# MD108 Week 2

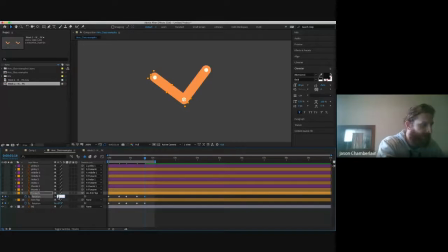36:45 Maybe bring it down to like -5. Okay. Cool. So again, just to make sure you guys are like aware of what it is that I'm doing. All right. No one getting left behind. Fantastic. Okay. So once you've done those two motions, what you can do is you can just select all of those keyframes, and you can apply Easy Ease to those, and you should see that it'll be looking a lot better.
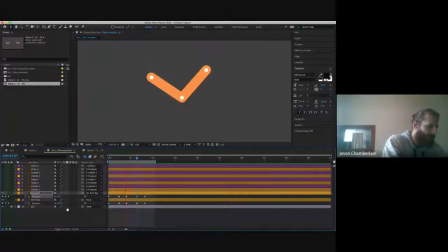37:17 Okay, so let me do that myself there and there. Okay, so yeah, that's looking a little bit better. So the reason why I've now applied Easy Ease to this rather than blocking out the fingers next is because,
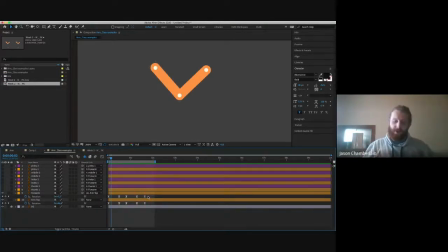37:37 especially for the arm, we know that like human movement is quite fluid, right? So it's not all moving at exactly the same pace. And our fingers are going to be driven by the fluidity of that motion as opposed to the mechanical sort of thing of the hands.
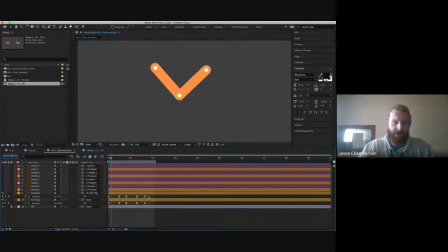37:55 This is kind of for this exercise how we go about introducing a little bit of maybe a bit of realism just in terms of how the fingers would work, but also a little bit of exaggeration to make it a little bit more appealing. All right, so I've applied easing to that, and then
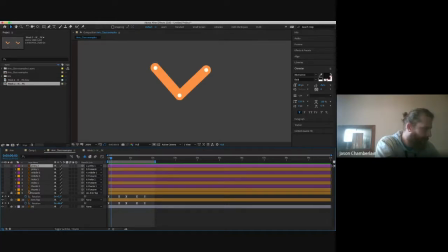38:11 I can actually lock my forearm and upper arm layers so I don't actually work with those, and I can turn all my fingers back on. Okay, now again, I'm going to use my keyframes as reference for where my fingers keyframes would be,
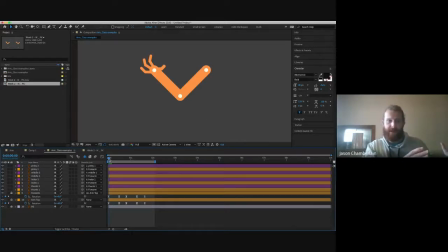38:28 but I'm going to shift them up by a couple of frames later down the line just so that it's not all happening at once. Okay, so here, I suppose, as long as I'm working with all the fingers at once, because obviously the thumb rotates in a separate direction, right? Opposite to how these fingers would rotate if we were moving forward towards the center here.
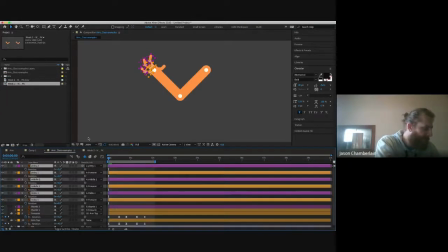38:51 So I can essentially, if I wanted to be lazy, create keyframes here, and I can sort of instantly apply Easy Ease to those. And I can rotate them all at the same time.
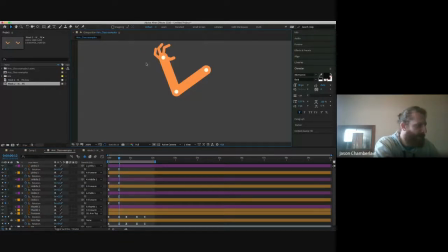39:06 Right, nice simple fingers, simply by adding 15 degrees rotation to all of them, they're kind of all closing at the same space. Maybe let's bring this down to about, bring the rotation up to about 20.
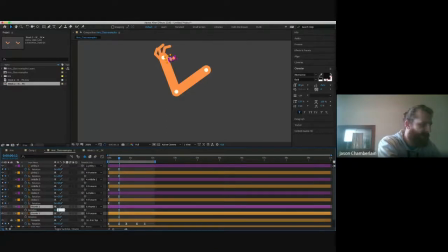39:19 And then the thumb, our rotation would be in the negative values to close them in the opposite direction. All right, so if I scrub back and forth, you'll see now that my fingers close slightly.
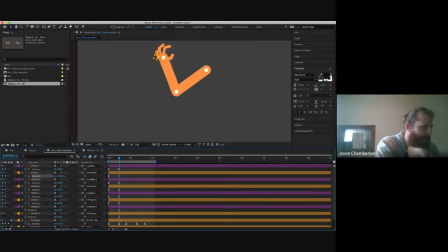39:35 I might want to now start adjusting their individual rotation. So I'll start off with, for example, the index base. Let's bring that a little bit closer there. The thumb I can bring forward a little bit.
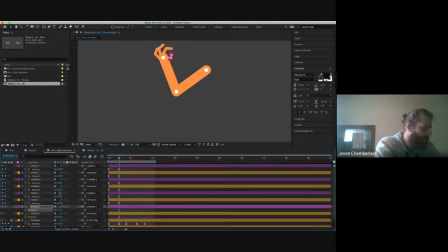39:50 So here, just some general tweaking after I've got the basic idea of what I want the fingers to look like. Try and leave a gap between the fingers so that they don't overlap.
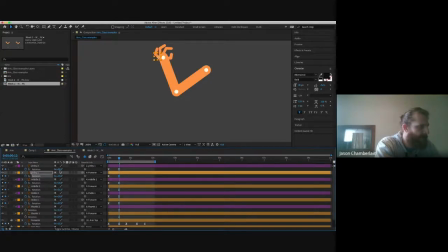40:02 I've just found from experience that they look a little bit strange when the fingers overcross each other, just because they're not different shades. All right, we all good so far? Cool, not hearing any complaints. I'm really happy so far. All right, so if we take a look at our video footage,
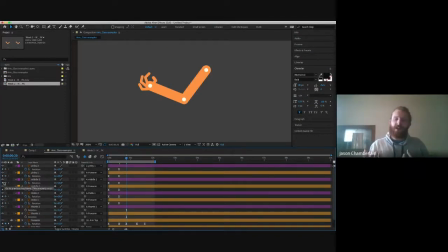40:22 if you guys are sort of running through, you'll see that our fingers actually close only really as the hand starts moving down. All right, we can always adjust this in terms of our graph editor, which is going to be fairly simple to do.
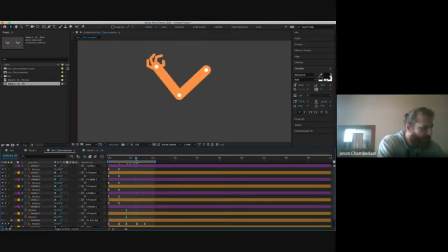40:37 But we can just take a look at what they do in terms of moving upwards. So if I were to just quickly grab, I haven't been animating my thumbs. Ah, dumbass. Where's animate the thumbs?